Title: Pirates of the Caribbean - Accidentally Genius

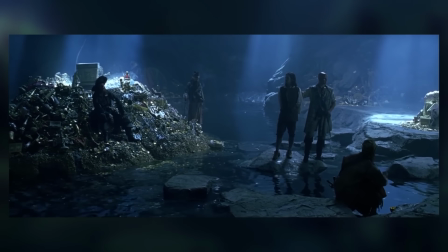(41:14)
Moonlight is highly exaggerated in this film for, you know, obvious reasons, often acting more like blue sunlight, but, you know, it never feels off.
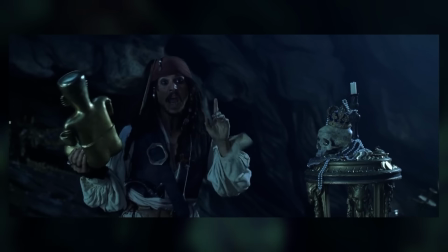(41:21)
Oh, and I love this little monologue here.
Me, I'm dishonest. And a dishonest man you can always trust to be dishonest.
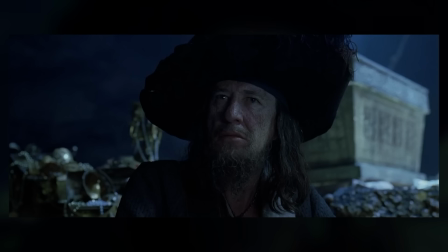(41:28) Honestly, it's the honest ones you want to watch out for,
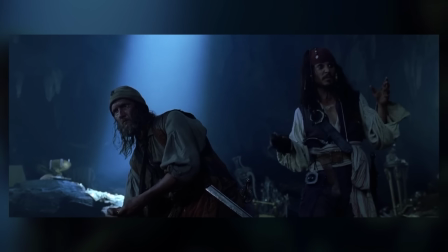(41:32) because you can never predict when they're going to do something incredibly stupid.
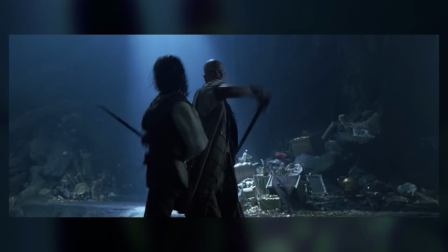(41:40)
And then the fight begins, accompanied by the iconic Pirates of the Caribbean theme by Hans Zimmer. Jack, of course, goes straight for Barbossa.
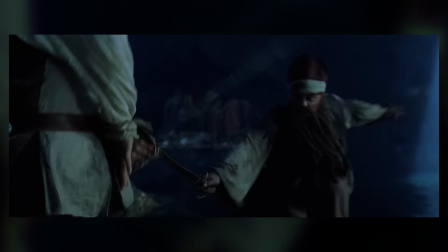(41:46)
Even though Will and Elizabeth are the stars of the film, Barbossa is Jack's enemy.
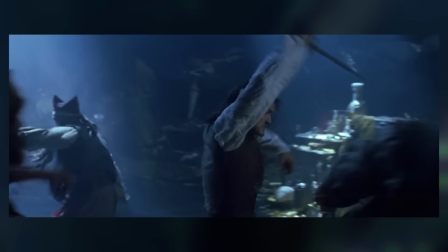(41:50)
As Will takes on the other three pirates, outnumbered, we see one of them go into the shaft of light, revealing the gimmick of this final fight scene.
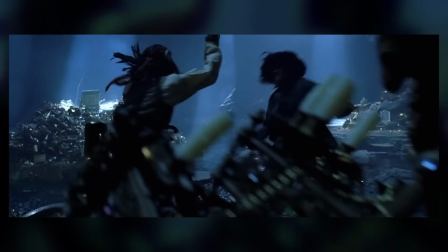(41:56)
And I'm not using gimmick as a pejorative here. A good gimmick can make an action scene go from good to great, especially when you make good use of it, which, as you'll soon see, they do.
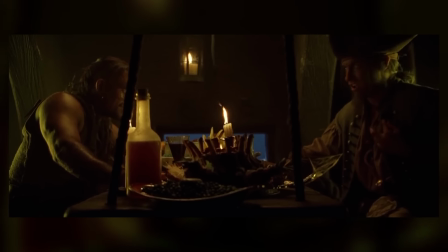(42:04)
Elizabeth sneaks onto the Black Pearl and gets some nice humanizing stuff with two of the crew members, deciding on what food they want to eat once they're no longer cursed.
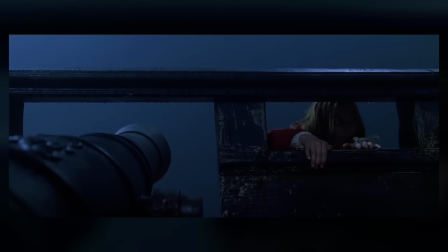(42:12)
This also explains why they're too distracted to notice her.
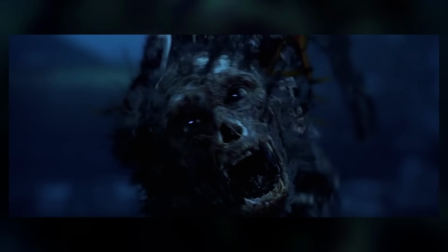(42:14)
The skeleton monkey jumps out at her, similar to earlier in the film when it scared her and she screamed, but she's a different person now, and this serves as a moment to show that.
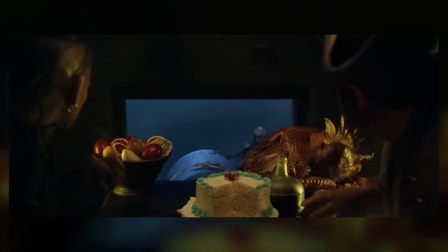(42:23)
Oh, shit. More parallels. I always feel bad for the monkey, though. I mean, it's a monkey.
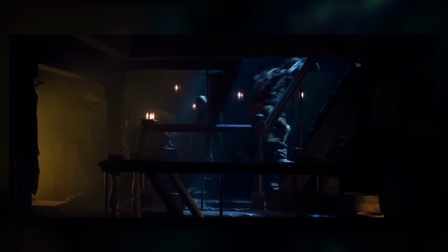(42:28)
It's like, he's just doing monkey stuff. Why you gotta hurt him? She uses that as a distraction and then breaks the crew out of the brig. Back at the HMS Dauntless,
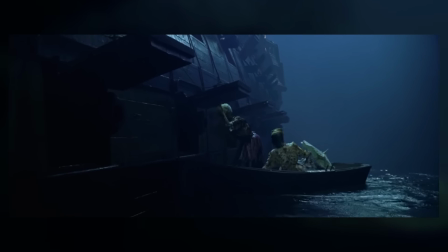(42:36)
the Navy is obviously unable to handle fighting undead pirates because, you know, they are not undead.
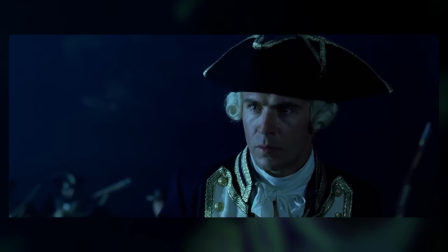(42:42)
They're pretty much all slaughtered by the time one of the men manages to ring the bell and call Norrington and his men back to the ship to keep it from being taken.
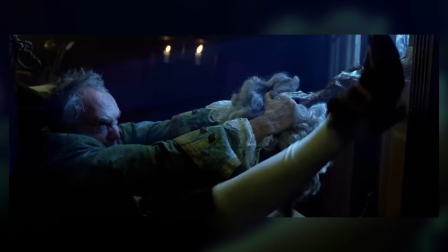(42:49)
Meanwhile, Governor Swan is providing some levity by being extremely attached to his wig that is currently being taken from him by, you know, a skeleton hand, but he really wants that wig.
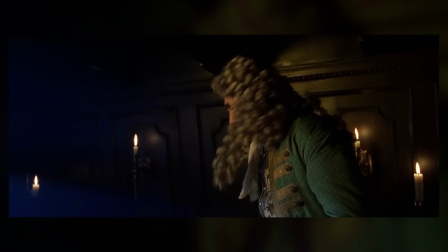(42:57)
He will not let go. But, and this shouldn't surprise you at this point, this scene is also doing multiple things at once.
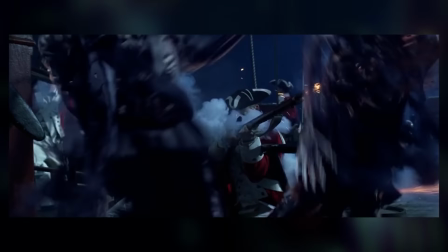(43:02)
I mean, it's funny, but also when he attempts to knock the hand away, it also shows us that pirates don't just look like skeletons in the moonlight.
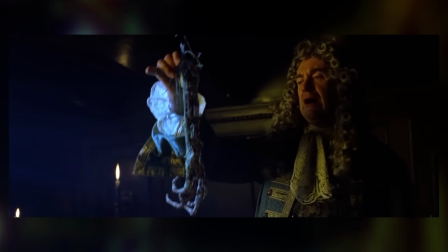(43:09)
They actually become skeletons. He knocks the arm off because it's a skeleton arm.
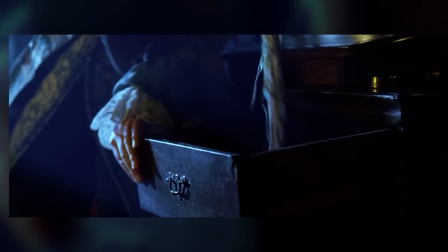(43:13)
This was also established a little bit before, but this is a good and more solid reminder since it factors into the fight back on the island.
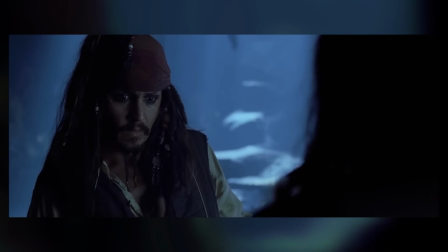(43:20)
Speaking of, at this moment, Barbossa stabs Jack.
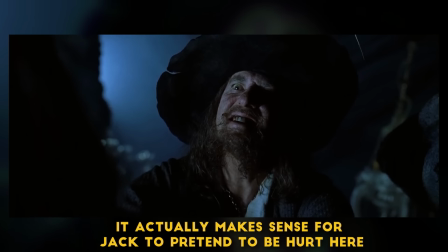(43:23)
Many members of the audience, caught up in the excitement here, have probably forgotten that Jack stole the coin, or possibly even didn't make the connection that that would curse him as well.
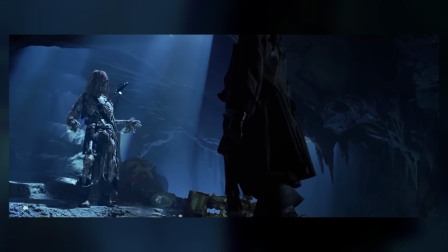(43:31)
But as he sets back into the moonlight, we see that he's intentionally cursed himself so that he wouldn't die fighting Barbossa.
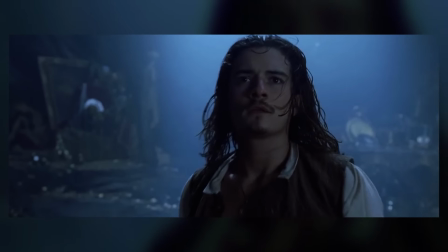(43:36)
Will, however, is not immortal, so that makes the stakes remain high for the fight. Also, nitpick here.
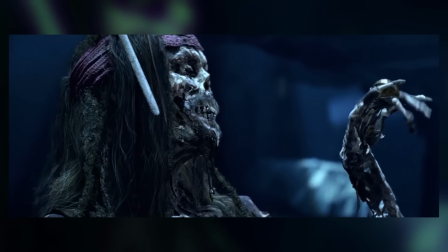(43:41)
This one pirate stabs another pirate and he screams like he's hurt again.
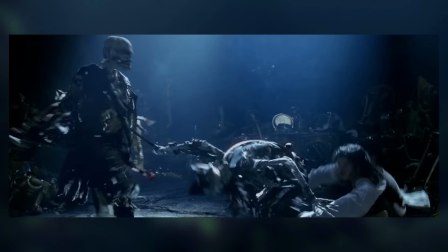(43:47)
I mean, I love this movie, obviously, but no movie's perfect. They shouldn't...
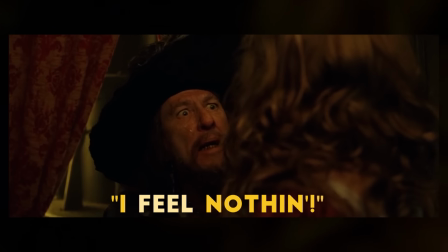(43:52) I feel nothing.
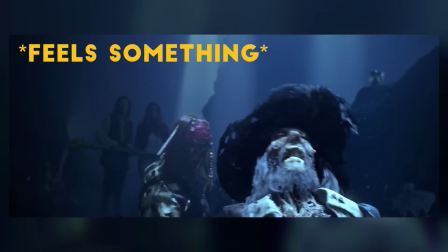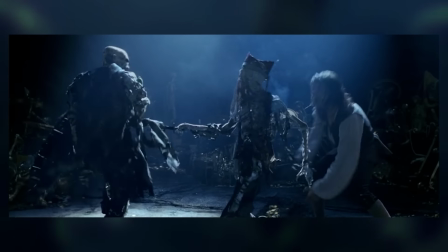(44:02)
They keep acting like they're hurt, but they're not.
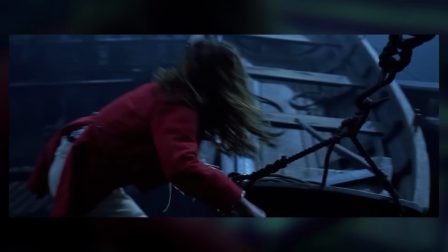(44:04)
Elizabeth and the crew take down the pirates on the Black Pearl, but when Elizabeth wants to go save Will and Jack, they remind her of the code. you know, the whole they get left behind thing.
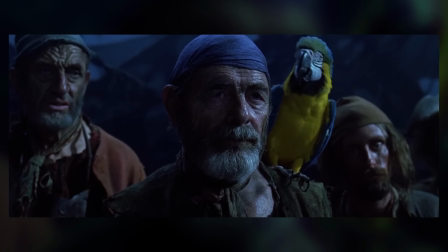(44:13)
Elizabeth, at this point, chooses to cite Barbossa, of all people.
You're pirates.
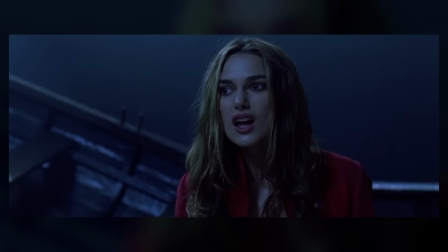(44:18) Hang the code and hang the rules. They're more like guidelines anyway.
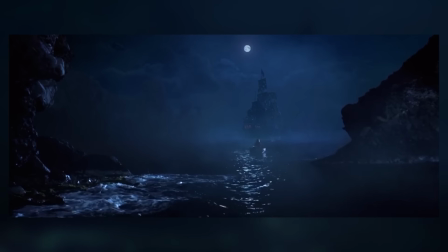(44:24)
But they leave anyway, subverting audience expectations and forcing Elizabeth to go help Will and Jack on her own.
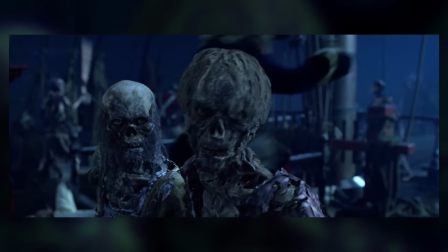(44:30) They're stealing our ship! Bloody pirates!
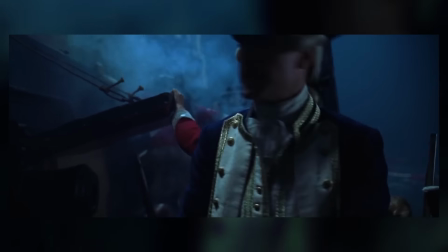(44:35)
And I just want to point out this fun thing Hans Zimmer did in the score. While we focus on the Navy, we get this heroic theme that seems appropriate for them.
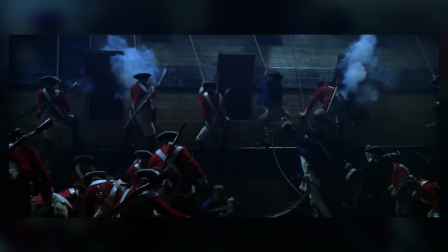(44:44)
But when they clash with the pirates, their theme and then the pirate theme also clash together.
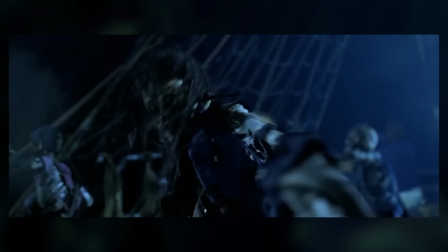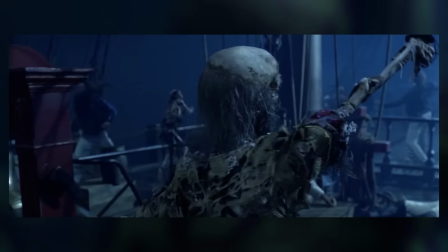(44:55)
It's just a fun little thing I wanted to point out.
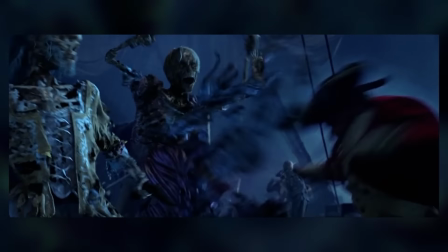(44:57)
I don't really have a whole lot to say about Hans Zimmer's score for this film, except that it's, you know, it's really good in defying the pirate sound in film.
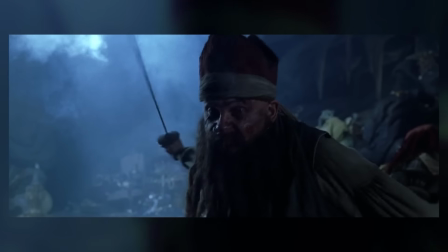(45:04)
Back on the island, Will fights that guy he non-figuratively buried the hatchet into when the Pearl attacked Port Royal.
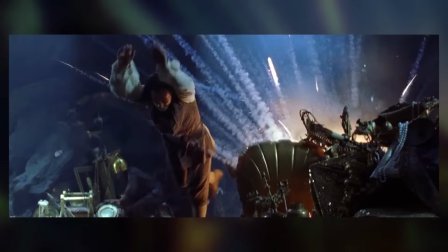(45:11)
Like before, he's now throwing bombs at Will. He's like a mini-boss for Will to fight while Jack takes on Barbossa.
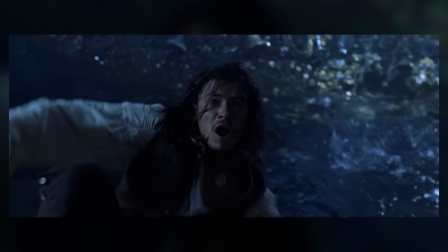(45:15)
And look, again, I love this movie, but it has a few flaws.
I'm gonna teach you the meaning of pain!
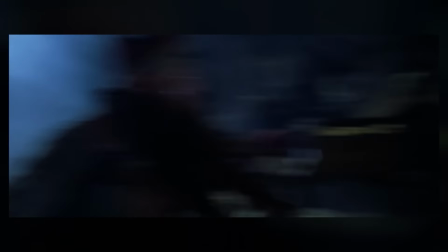(45:21) You like pain?